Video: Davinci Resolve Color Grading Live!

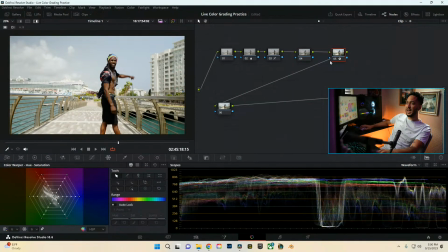2695s
Or another way you can see that too, if we turn on the highlight, no, that doesn't even work.
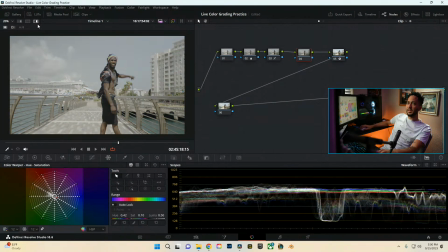2700s
Oh yeah, no, yeah, it should, yeah. So highlight. So boom. If you click on this here, up on the top left, it says highlight. So this will show you what you're working on as far as like just the individual node. And then also, if you're looking at power windows, qualifiers, this will actually show it more up front to your face as far as what you're working on.
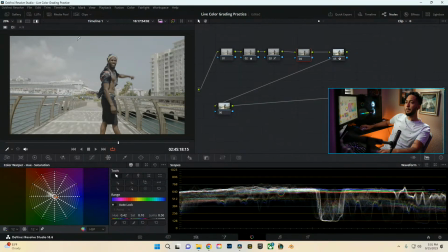2715s
So clicking that, we can see this is what the actual image that we're working on. So there's not much color. There's not much color to actually even work on or grab in this image.
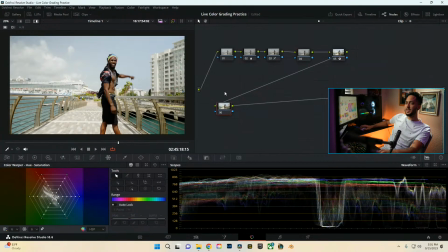2725s
And that's why we might want to do it on this image instead, because there's more color to it. So then if we come into here in our color warper, click the 12 dots and click on it, still the same actual result, so never mind. But if we click here, yeah, we're getting like a little bit more color out of it, but still not much, honestly, as far as saturation goes.
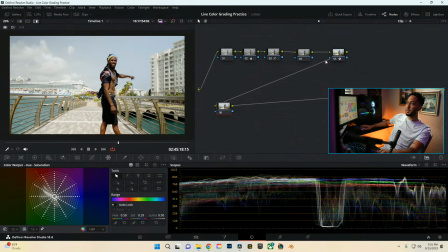2742s
So maybe we can honestly even push that more. But I'll show you the difference as far as what we're doing, and that way you guys can see the difference, and that way I think that will show it more. So coming in here, we'll do our color warper, and actually, I don't even think color warper might be a good choice for this. So we're going to go ahead and actually just come into here. We'll hop into our hue versus saturation,
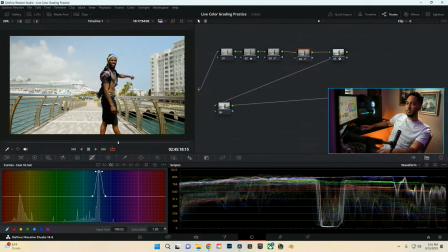2760s
and we're going to see what we can do as far as the blues, and pushing that up. And okay, so we're actually pretty lucky here. So like the blues in the sky are different than the blues in the water. This is picking up more of like an aqua greenish, whereas this is more of like a typical blue.
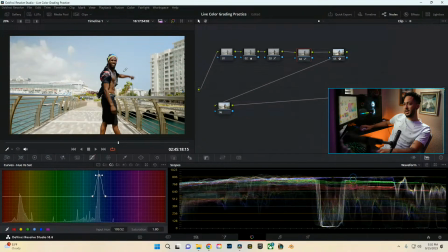2774s
But I do want to mess with this to push it more into a tealish type of realm anyways. So we're going to go ahead and grab a pick here too. So yeah, it's definitely more bluish greens, and we can mess with this to get it to where we want it to be as far as like our hue goes.
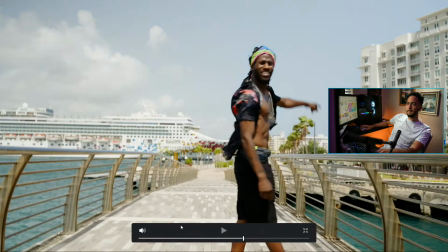2789s
So we can even pull that back a bit. And then we'll kind of come into here.
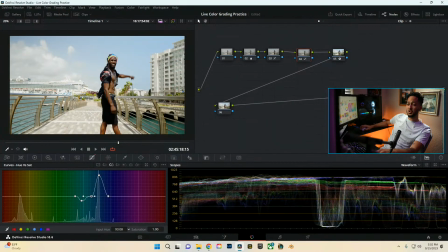2796s
We're going to widen this up just a bit more, just to make that transition as smooth as possible between all these blues. Then from here, I also want to change the hue of the blue up top. So we'll come into here, widen this up a bit, and we're not going to mess too much with the aqua greens.
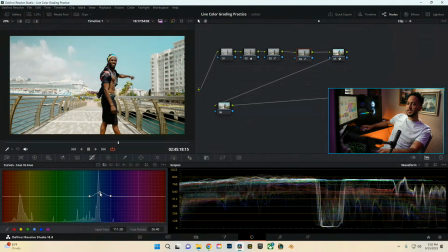2814s
I think that's pretty decent. We will mess with this sky, so we're going to go ahead and push it more into a blue realm that I like.
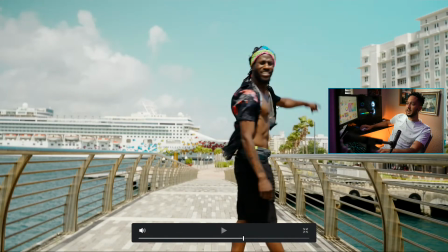2820s
I like that. Kind of fits the Puerto Rico vibes.
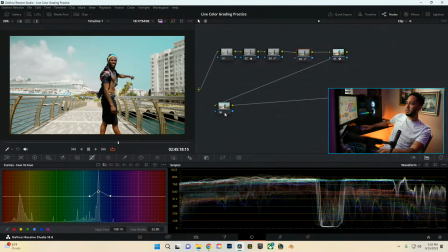2823s
But it is pretty saturated, but we'll worry about that in a little bit. So we're going to go ahead and take this away. Actually, no, we're not going to take this away. So we're going to actually copy this, and then we're going to turn this off, and then pop that same adjustment onto here.
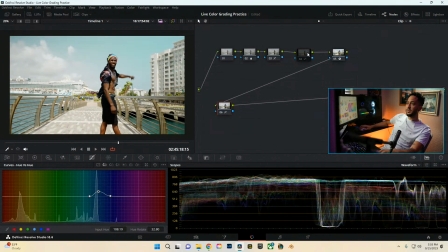2837s
And honestly, looking at it, we don't see too much of a difference. I don't see too much of a difference as far as doing it. So here it looks like it's more pushed, whereas here it looks like it's more natural, honestly.
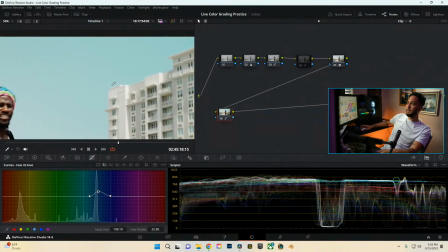2850s
So we're paying attention more to like the blues up top here. So this is what your color adjustments look like after. Let's see, actually let's just do a screenshot. So we'll do a still. Then from here though, we're going to go ahead and turn this one on and grab a still and come into here.
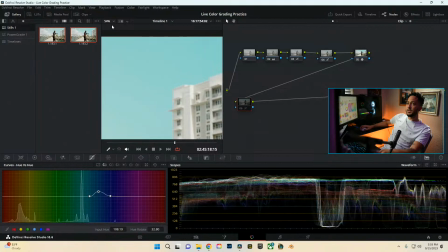2866s
Let's see, we need to compare these somehow. Let's see, no idea. I'm not sure how to compare them, honestly.
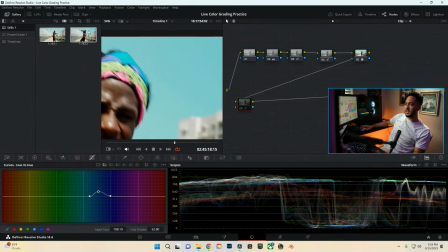2878s
Gallery, but then if we look up here, we can see that the blue for sure on the actual
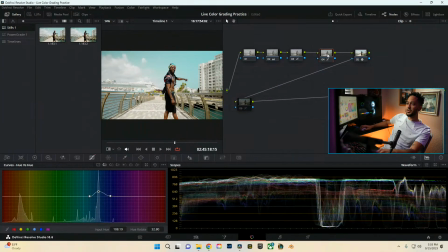2883s
the adjustment before the actual CST is definitely pushing the blues way more than the changes afterwards.
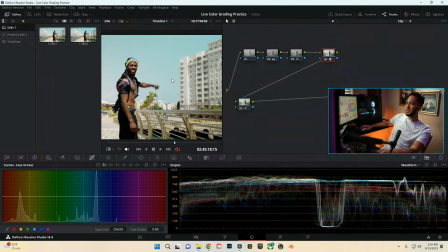2890s
And color grading is all about subtlety, so I'm going to stick with the actual blue changes after the CST,
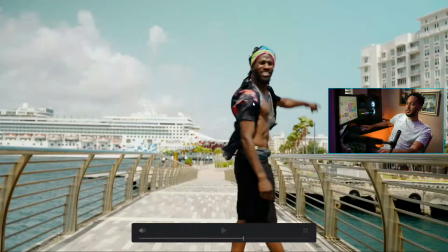2897s
and that way we get more of a natural saturation look as far as like the boost, and then also the hue change. It just helps blend that all better and makes it look nicer.
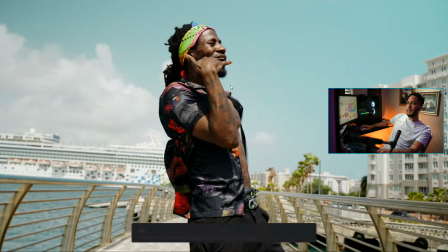2906s
Looking at it though, I do see that it is more on the blue side, and this is Puerto Rico, so we want it to be warm and like inviting and that type of thing.
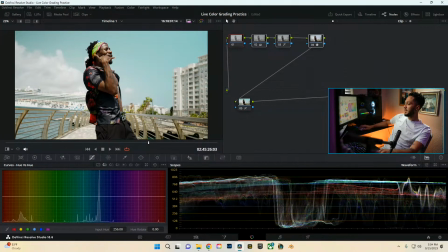2914s
So colors portray emotion, and when we think about that, like I said, the color wheel before really explains that too. It just, you know, like not even a color wheel, not as far as emotions go, but colors do show emotion. My bad, spam call. It's just been going crazy.
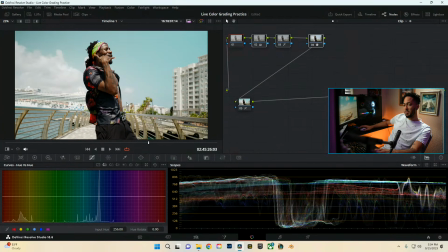2930s
But colors show emotion, so cooler images tend to show more like sadness and like whatever type of look, whereas like warmer tones is more of a happy-ish, summery vibe, you know? But then it also depends on your scene and what you're doing.
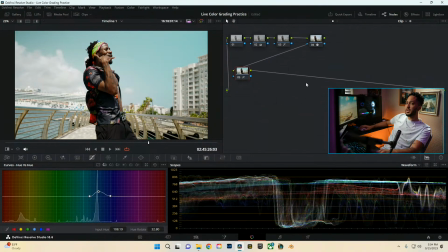2944s
So we'll come into here, we'll actually take this away. This is our blue changes, so we want to actually balance it, kind of build our look from this. So we're going to go ahead and actually create another node, and this could be after our color changes, and this will be our look.
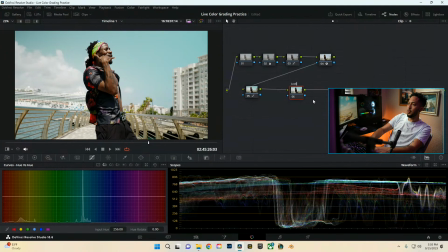2960s
Whoops, caps lock, look. And then we'll come into here, this is our blues. And And actually, I wonder if we could do, let's see, add node, add parallel.
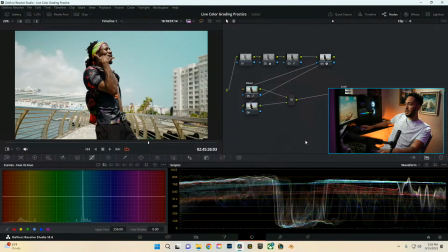2976s
Because I really do want, let's see, add node, add parallel. Okay. So this would be representing of all of our colors that I really want to mess with. So we'll say greens.
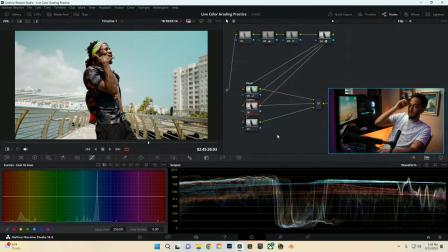2994s
And then, I don't know, maybe reds. But we'll see when we get there. We'll see if we need to change these up a little bit or whatever. So look, I want to go ahead and actually change it up a little bit.
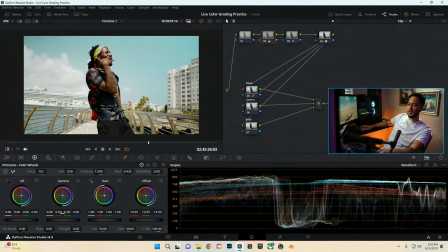3004s
But we can actually do that through our balance. First, we'll go ahead and go back to it. And the blues are, or the shadows are a little bit blue.
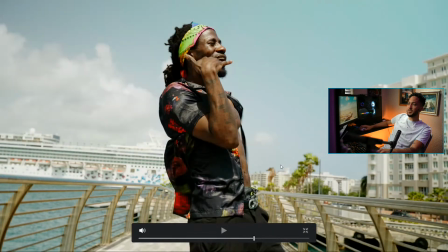3011s
So I'm going to go ahead and take some of that blue out. That's going to naturally help push us into that more summery vibe.
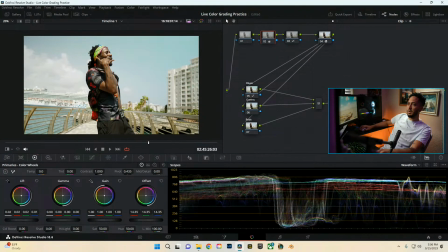3018s
I also do want to raise our lift a little bit, just so that way we can make sure that none of that information is lost in the shadows and just a little bit cleaner, but then also we can mess with our contrast a little more.
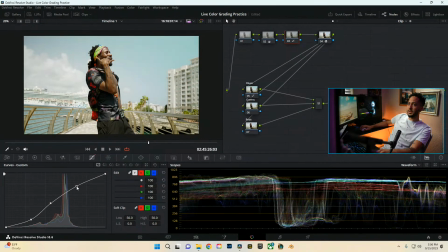3031s
And just push and pull that a little bit just to give it more of a look. Alright, cool. So what we can do as well is I'll come into here.
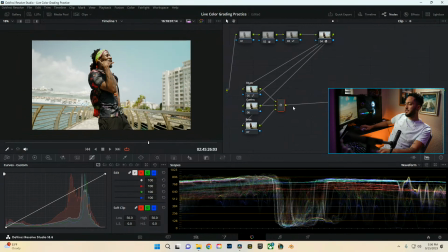3043s
Let's see, I kind of want to add more saturation to the image. Let's see, so we're going to go ahead and add another node. We'll go into our right click. We'll change our color space to HSV, and then we're going to actually take off channels 1 and channels 3 like that.
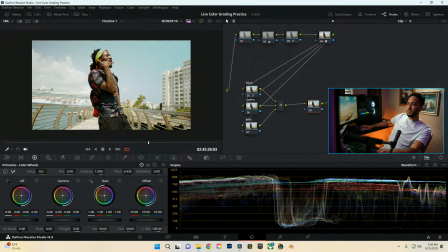3062s
And then from there though, that's going to allow us to do a natural saturation kind of boost to it. So we'll do this a couple different ways. So let's say we come in here and we just crank up the saturation. This is going to
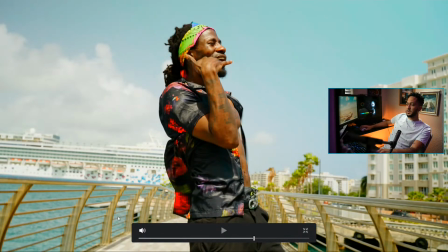3075s
affect the image overall and just push more color into everything, right?
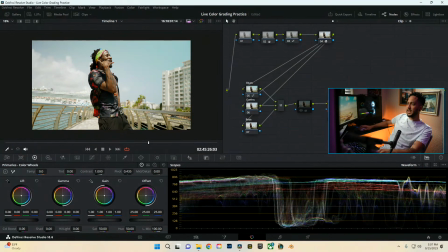3080s
What if we don't want that? What if we want more of a clean push of color? This is that tip here, and then from here we can just come in here, label it HSV, and this is changing the color space like I mentioned before to HSV, and then from here though we're taking off channels 1 and 3,
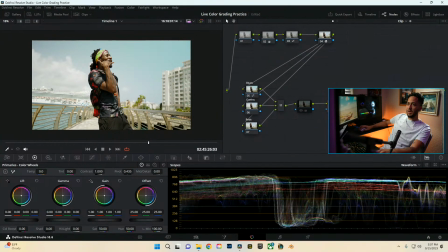3095s
and that way we're only working on the saturation channel of it. Then from here we can come into our gamma, and we can boost the saturation up a bit to where we like it, and we get more of a natural boost to our saturation.
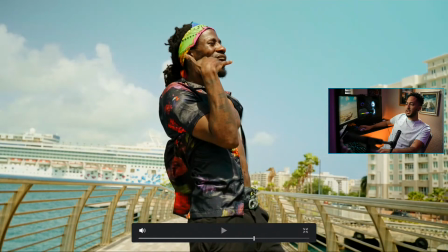3108s
And so if we look here, this is with that technique, and we see like the skin tones aren't super pushed or whatever. We see some weird like colors in here. We'll fix that through our balance, but this makes it look more natural.
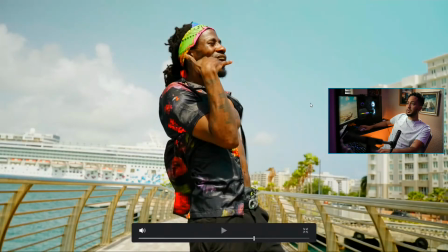3120s
Whereas if we take this off and look our typical saturation, we see how there's more like reds in the skin tone.
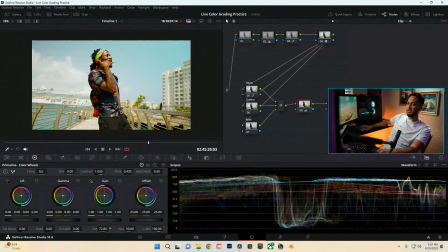3127s
Skin tones just look too pushed, whatever. I mean, if we pull it back a little bit, it looks alright, but it's just not as natural of a gradient.
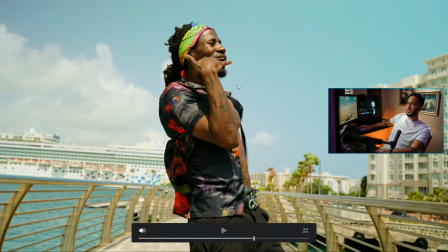3133s
Even these reds over here are just kind of pushed to a crazy realm. Whereas if we turn this on, everything is more balanced as far as like raising the mid-tone saturation too,
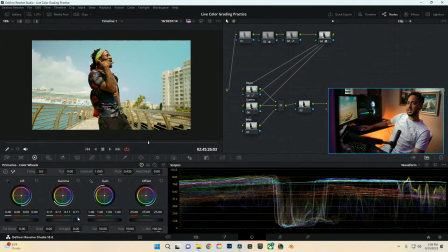3142s
because we're only working right here in the gamma, so we're just raising that saturation alone. So we'll go ahead and actually come back into here. We're going to mess with those blues a little bit more, now looking at the actual image. Let's go ahead and take this over a bit. Take this over a bit.
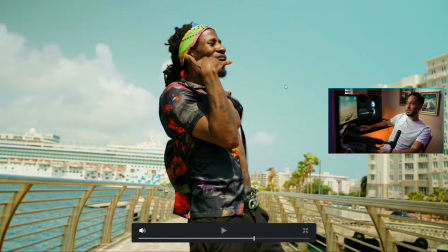3158s
And we're just looking at our blue sky. We just want that to be as, you know, Caribbean, I guess, as possible.
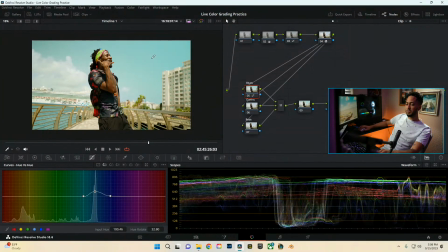3165s
Just as bluish, greenish as possible, rather than that typical, you know, stark blue, you know.
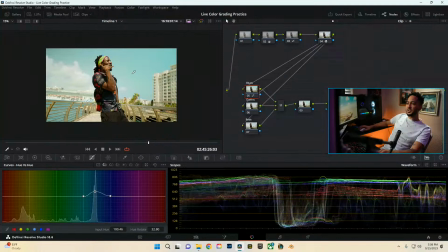3173s
Alright, so looking at the image, let's go ahead and actually add some more pop to it. So we're going to go ahead and take this note away. We don't necessarily need that. So we're looking at the look. So we want to, like I said, make it feel more warm.
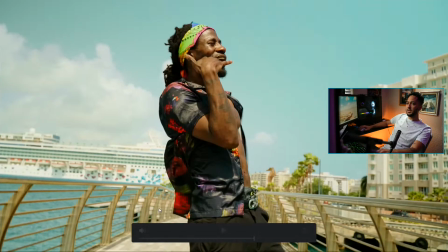3186s
So we're going to go ahead and take more of the blues out overall of the image. And then boom, it's kind of pushing us more into that realm.